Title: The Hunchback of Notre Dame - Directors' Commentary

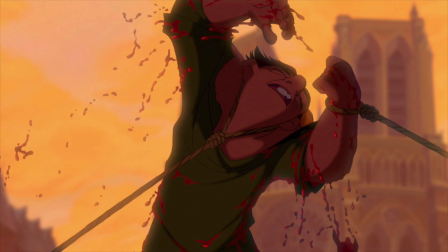[24:55]
These are things we can do in animation that sometimes look a little bit overdone in live action, but for some reason work.
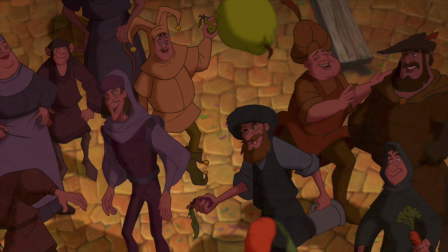[25:05]
I love that scene of Quasimodo's perspective swinging around the audience and people throwing things at him.
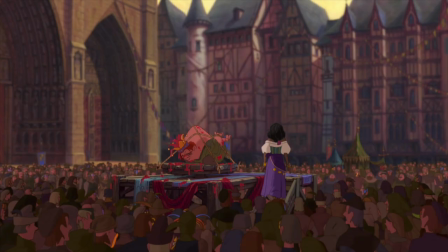[25:10]
The quasi-cam. Some big choir chanting over the top of it. Yeah, we actually assembled, like, the greatest choir you could possibly imagine, all these great vocalists. The best voices of Europe. Yeah, all the best voices of Europe assembled in one choir that we recorded in London.
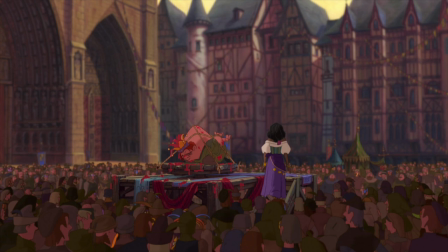[25:27]
Part of that choir was a boys' choir of about 15 little, you know, 12-year-old boys. Like 8- to 12-year-old boys. We thought they would show up, this little cherubic group, but they came in with their backpacks and walkmans. Backwards baseball caps and baggy shirts. Proceeded to sing this really angelic little moment.
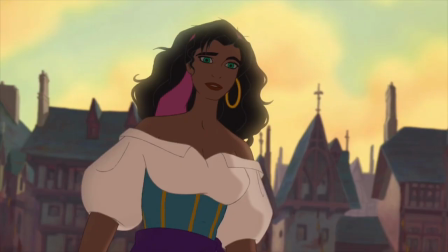[25:44] I'm sorry. This wasn't supposed to happen.
This is a good showcase for Demi Moore. We really wanted a heroine who would sound a little bit different than the typical clear voice to Disney heroine. We wanted someone with a slightly rougher quality to her voice that sounded like she'd been around.
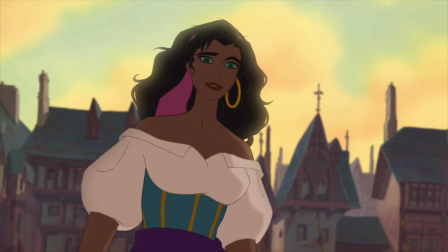[26:01]
And Demi had all of those qualities, plus a really nice tenderness and strength. and I think that comes through really well in this whole sequence. It's also a little tribute to Tony Ficelli, who animated Esmeralda, because he took the voice and took it to new places, made her a terrific character.
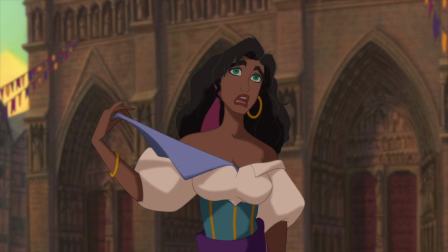[26:19]
This is one of my favorite Esmeralda scenes coming up here. To me, I like this scene also.
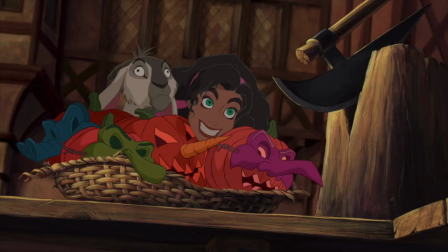[26:26]
It allowed her to be real overly hammy. It sets us up for a whole sequence that we call The Merry Chase. It was storyboarded by Kevin Harkey, who is an absolute master at comedy chase scenes. Just an incredible, inventive comic mind. And a darn good hog-caller, too.
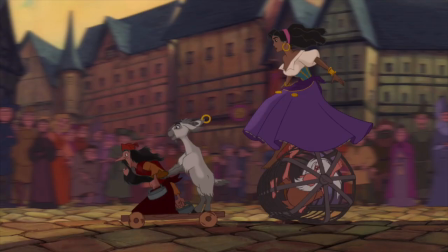[26:49]
And here's where we really get sort of an idea of Esmeralda and Jolly as this great little team,
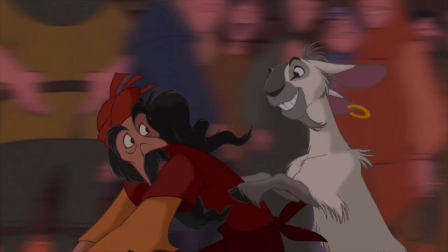[26:55]
and some terrific animation by Ron Husband, who animated Jolly throughout the whole picture.
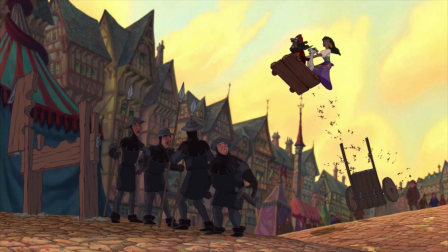[27:02]
I love the sound effects in this sequence, because they're very cartoony. You have all those guards backing up with, like, car crashes and little airplanes. Yeah, we've got airplanes, World War II bombers, bowling alley sound effects.
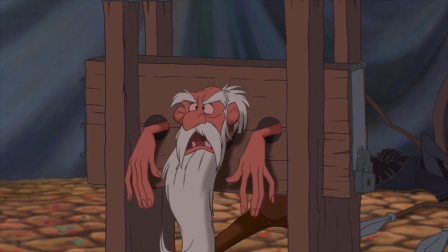[27:14]
This old heretic is actually the voice of Gary Trousdale. That's me.
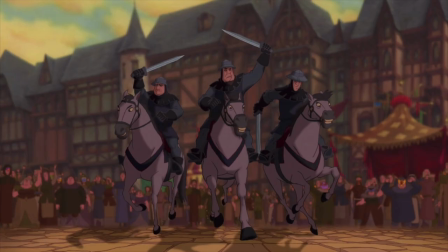[27:21]
She loves me, too. That is you. Congratulations. There's another great little sound effect coming up in Esmeralda through as the hat.
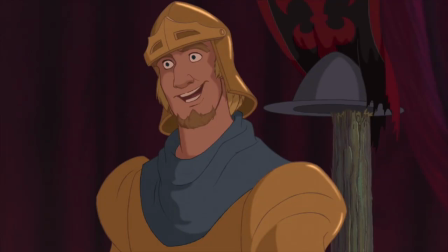[27:29]
Tilt. A little pinball thing. Pinball, she. We used to debate over what Phoebus should say, uh...
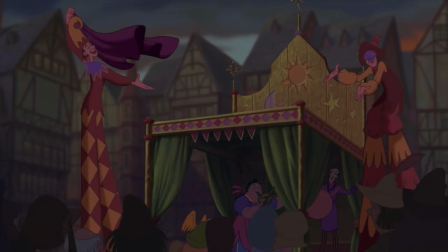[27:36]
Ay carumba. Ay carumba. Another lighting change right here, key lighting change.
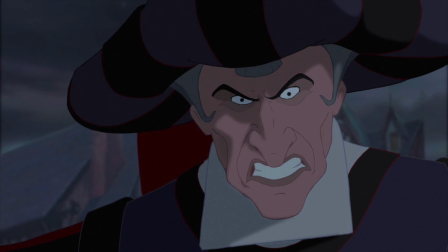[27:43]
Cloud goes over the sun. And here in the soundtrack, you hear this rumble of thunder as Frollo's anger builds.
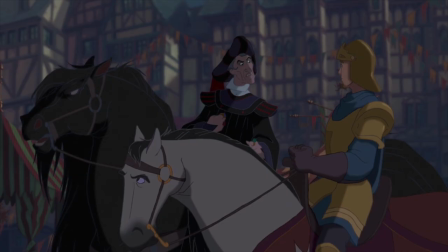[27:50]
Turn up those surround speakers, folks. You notice that Frollo's horse and Phoebus' horse don't like each other. Yeah. Those of you with the letterboxed version of this movie will see their expressions more clearly.
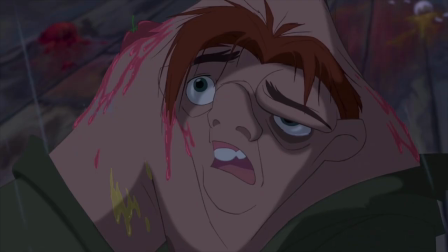[28:06]
This we chose to play in pantomime, there used to be a lot of dialogue here, but we just eliminated all the dialogue except for this one line.
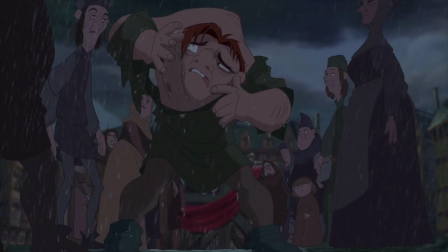[28:12]
It worked out better that way. Some fabulous animation of James Baxter coming up, Quasimodo's walk of shame back to the cathedral.
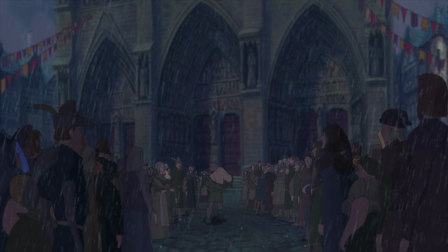[28:22]
More use of the computer generated crowds you see not only in this shot here, but in the high shot when we cut up to the top angle here.
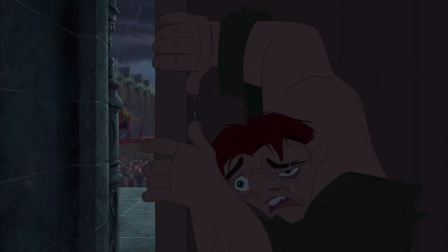[28:29]
It's a really nice Alan Menken cue here as well. he took out there and kind of re-orchestrated it in a minor key. And it's very, it's kind of like all of Quasimodo's dreams are dashed at this point. So it's really effective.
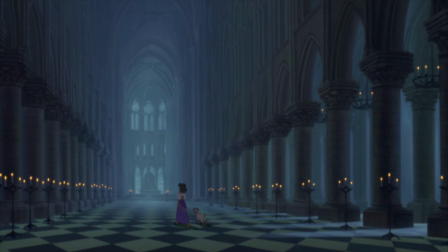[28:42]
We see the inside of the cathedral for the first time, which... We wanted it to be in real contrast to the wildness of the festival, just be this really serene place. We have our London choir chanting over the top of this. Literally is a sanctuary. We didn't want to do a big scoring cue here.
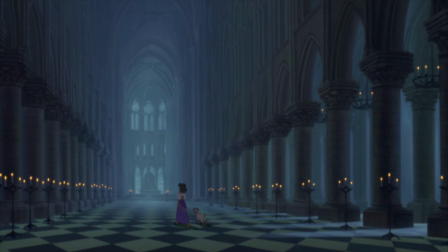[28:57]
We just wanted it to be peaceful and serene. so we just went with this chanting.